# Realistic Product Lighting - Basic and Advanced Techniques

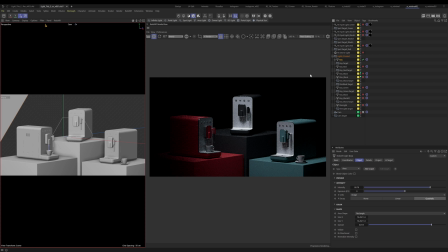I have a key light, and this key light is basically just acting as a top light that is just kind of filling everything overall. This key light has a low spread, a high intensity, and it's not too big.
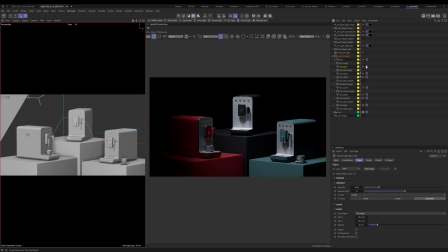All right, next we have the key red, and what the key red is doing is it's going to create just some interest on this, because I want each machine is special, so let's make it special. So this has a low spread and actually kind of a high intensity, right?
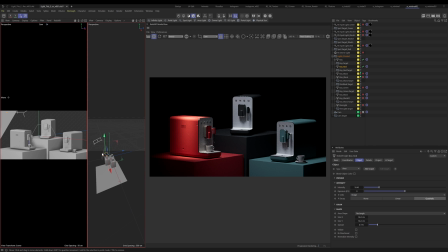And this light is just sitting, once again, pretty close actually. I made this one pretty close. Yeah, so that's what that one's doing. You can see it just kind of by itself.
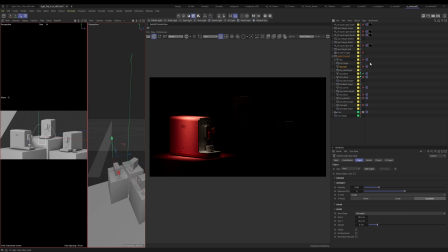Let's look at our key black. Key black, I have a couple. So this one is just highlighting what's happening just right on this edge. And keep in mind that the scene is animating too. So, if I start to move this around,
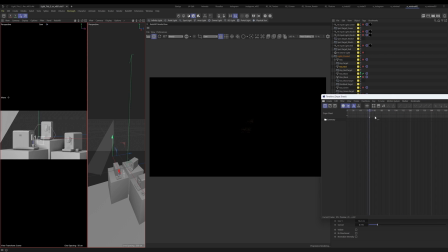you're going to see that sometimes I do this stuff so it hits it at certain times, right? So as it moves into place, it's going to hit it more and more and more. So this key black is basically carving out a nice spot here in the front. And once again, it has low spread, same intensity it looks like.
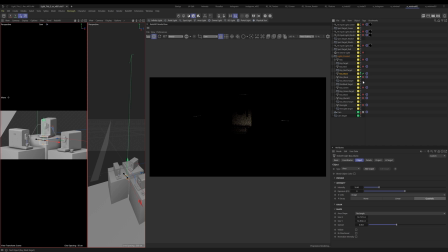Then I added a rim black, which doesn't seem like it's doing much at first, but if you watch right here on these this lower part,
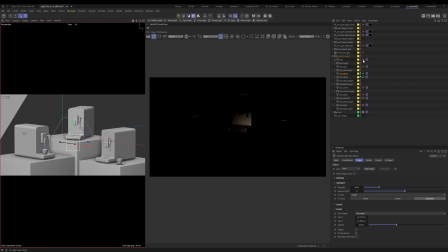and I turn this on, it's giving it a little bit of shape whenever I do that. All right, so we put it all together. Again, if I turn off the rim black, you'll see what it's doing there. Let's go to the key green. Key green is going to be effectively doing kind of the same thing.
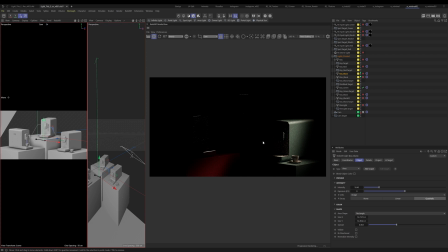So it's the same philosophy where we have a light, we have a key light, and then we have a secondary light that's going to give it shape. Low spread, just like the red. That's cool. And I guess we have another key black.
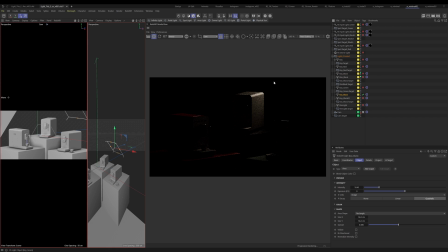I don't fully remember all this, but yeah, the key black, obviously I'm trying to create interest here. That's happening. And it looks like I've been copying my same light almost every single time, because consistency is good, variation's also good, but it's also good to be consistent.
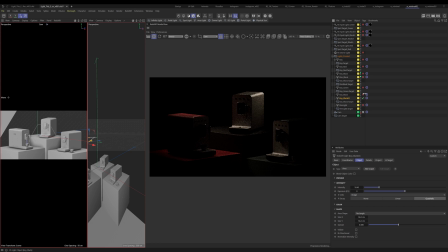So it looks like that's what I was doing. I was copying it every time. And then this key black, it looks like I'm just trying to hit, this might just be more of like a key light in general. This is another kind of like side light that's happening here. Again, these shots are kind of tricky because you have to make everything special, but it's also very reflective and dull at the same time with the plastic.
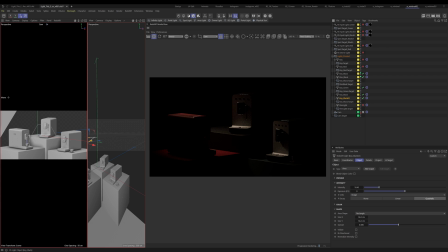So you have to kind of give it a little bit of everything. So let's see what this light is actually doing.
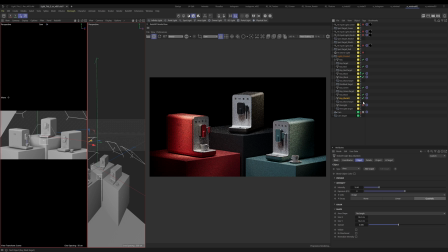Yeah, it looks like it's just adding a little bit of interest on these sides. That's what it's doing. Let's go to the next one, which is the rim light. Rim light is doing just that.
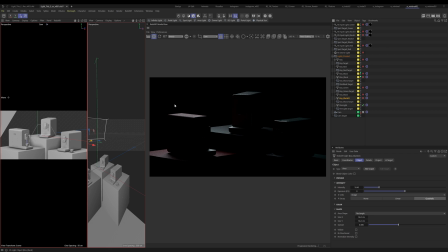It's creating some top light and also just some light that's happening off screen. This looks like it's a high spread, low intensity. And then if we put these all together, let's just turn off the rim light so you can see.
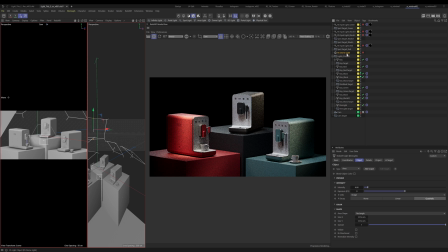Just adding that, right? Next, what I did is I used a dome light. It's the same dome light that we used before because that kind of makes sense. And this is once again filling everything in as we talked about in the other one.
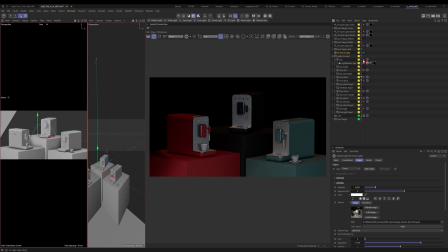Now, a pretty important thing that I did also is, let me turn all these back on because this is essentially all of our lighting.
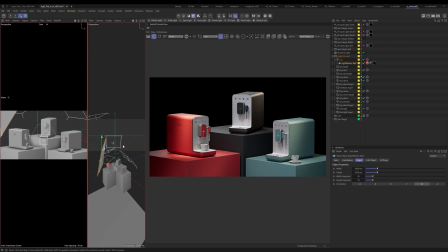I have a light blocker here. So you'll see that if I turn this light blocker off, this gets like really bright over here. And I didn't particularly like that. So I just put a light blocker
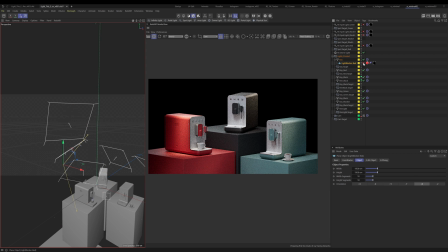that is blocking that edge. So like less light is hitting it, because I felt like it was just too bright compared to, these other sides.
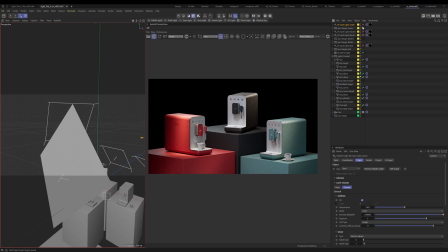So don't forget to use that kind of stuff. And then the last thing I did is basically I took a bunch of gobos and I just pointed them individually at each object so they each individually have their own one. That's not to say you couldn't do it with one, but personally I was finding it kind of difficult.